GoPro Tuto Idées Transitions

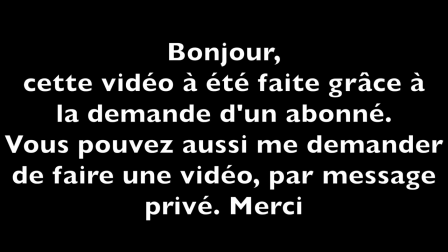0s
Bonjour, cette vidéo a été faite grâce à la demande d'un abonné. Vous pouvez aussi me demander de faire une vidéo par message privé. Merci.
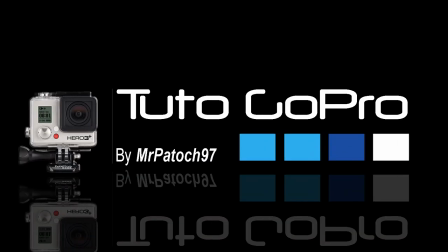Et toi ? Eh, je crois qu'on a tourné une vidéo avec Patrick Tram. Bonjour à tous, c'est MisterPasage97, accompagné de Damien Jack et Louis Beltrame. Voilà pour les présentations. Aujourd'hui, petite vidéo sur les transitions qu'on peut faire avec une caméra GoPro. Alors cette caméra GoPro n'est plus à moi, maintenant elle appartient à Louis. Et puis maintenant, actuellement, c'est en train de filmer avec une GoPro Hero 3 Plus Black Edition. Et puis à part ça, on va dehors pour faire les transitions ? Ouais ! A tout à l'heure ! Bon, alors maintenant nous allons faire une autre transition, ça va être une transition filmée à la première personne. Alors non, je n'ai pas encore de sangles pour la tête, donc j'utilise la base. Alors, petite astuce, si vous voulez faire une transition avec du flou, il faut filmer en 25 images secondes, parce que comme ça, grâce au flou, vous pourrez faire la transition. Alors, nous allons faire une transition, tout simplement,
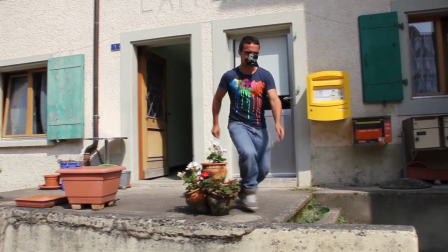Et en vous relevant, ça va changer de scène. Et ensuite, on va faire une autre transition.
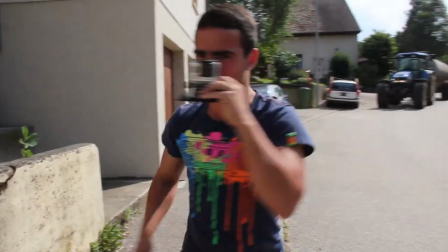79s
Une autre transition, on est en train de couvrir. On va secouer la caméra quand on est en train de couvrir. Et ensuite, ça va changer de scène.
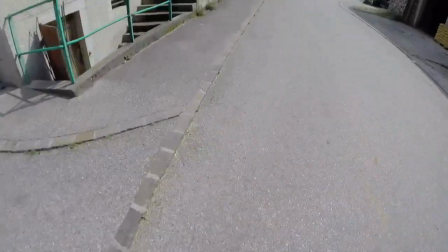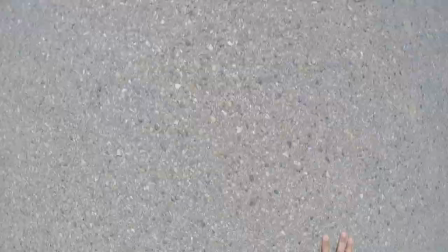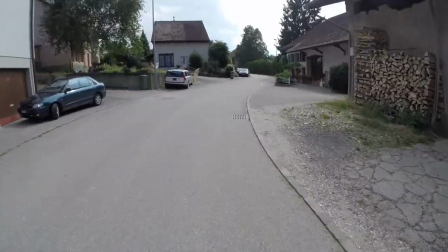Bon voilà, alors nous avons eu d'autres idées de transition que nous pouvons faire à la première personne.
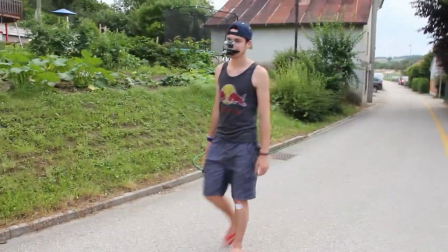105s
Alors par exemple, il y a quand on est en train de se balader. et ensuite on met nos mains devant nous et ensuite par exemple on fait un tour à 360 degrés
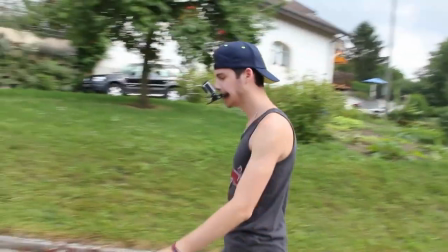113s
et puis comme ça après on peut faire un changement de lieu ou de personne ou sinon on peut faire encore une
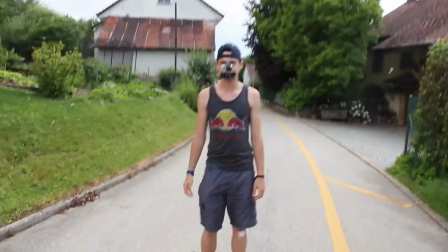120s
autre chose par exemple la personne qui est en train de filmer est en train de marcher et moi je vais devant elle,
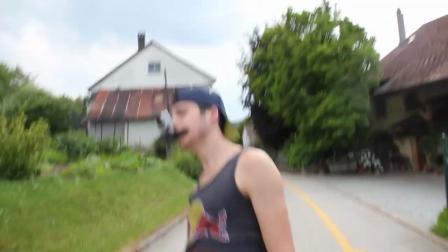126s
je lui colle une patate et ensuite pendant le flou du mouvement
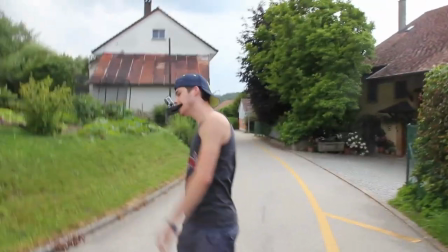131s
lorsqu'elle est en train de se baisser nous faisons la transition et voilà, maintenant petit aperçu
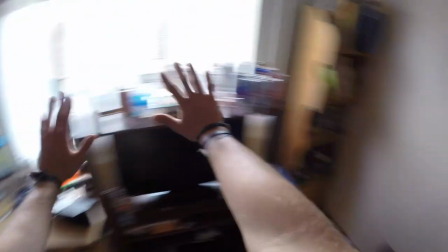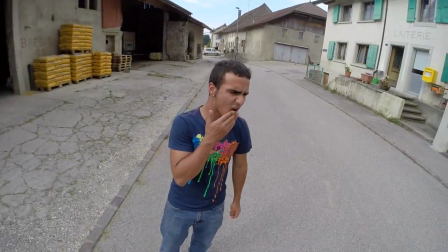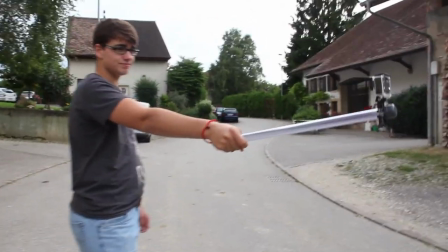150s
Maintenant nous allons faire une nouvelle transition, elle va se faire avec la gopoll Alors là c'est une gopoll faite maison avec un tube en PVC,
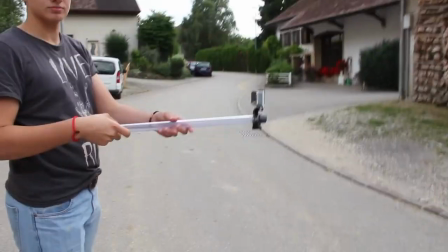159s
avec deux bouchons de manière à qu'il flotte Et ensuite on met la fixation guidon,
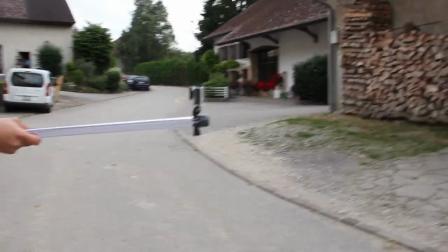164s
19 mm qui va jusqu'à 35 mm
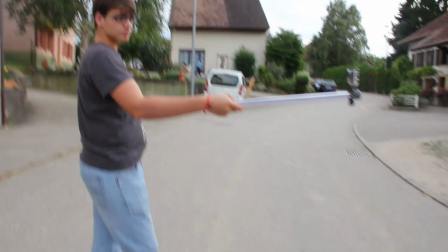170s
maximum Alors suffira tout simplement de tendre votre bras par exemple
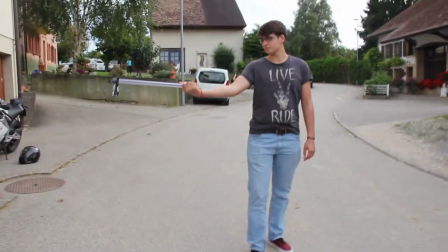175s
et que ensuite vous le tournez rapidement Vous tournez rapidement la caméra et ensuite cela va
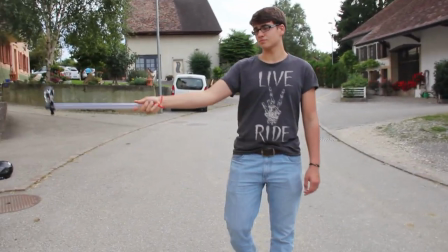180s
créer un flou Et ensuite on pourra faire la transition Maintenant aperçu
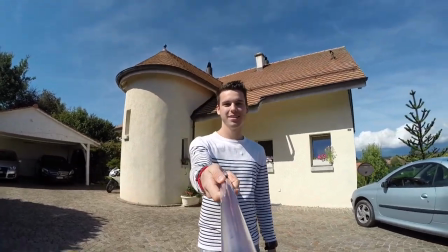Et voilà maintenant nouvelle transition La transition de la claque Alors pour cette transition il ne faut pas que le filmeur se filme lui-même Sinon
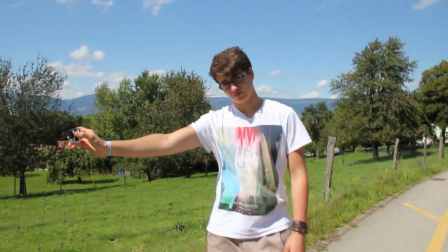202s
sur la vidéo il va rester fixe Et pour la transition cela ne va pas donner super bien Il faut qu'il filme ailleurs que lui-même
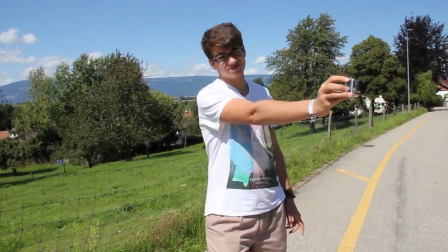211s
Et il suffit simplement qu'il donne une claque dans un certain sens
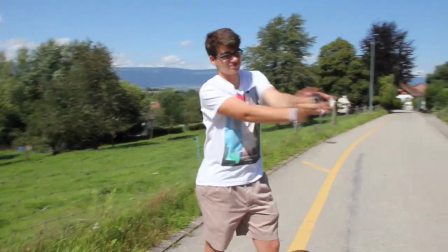218s
Par exemple de gauche à droite Et que la prochaine séquence soit filmée dans le même sens
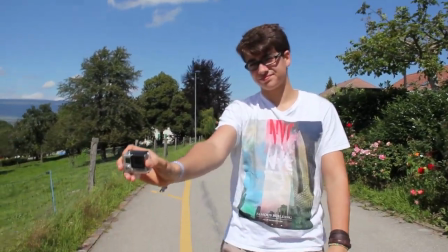226s
Afin que la transition donne mieux Soit c'est lui-même qui donne la claque Ou soit ça peut être quelqu'un d'autre Par
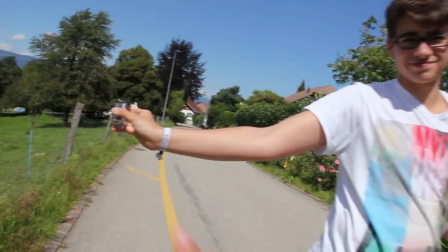233s
exemple là j'arrive vers lui et bam je donne une claque Maintenant aperçu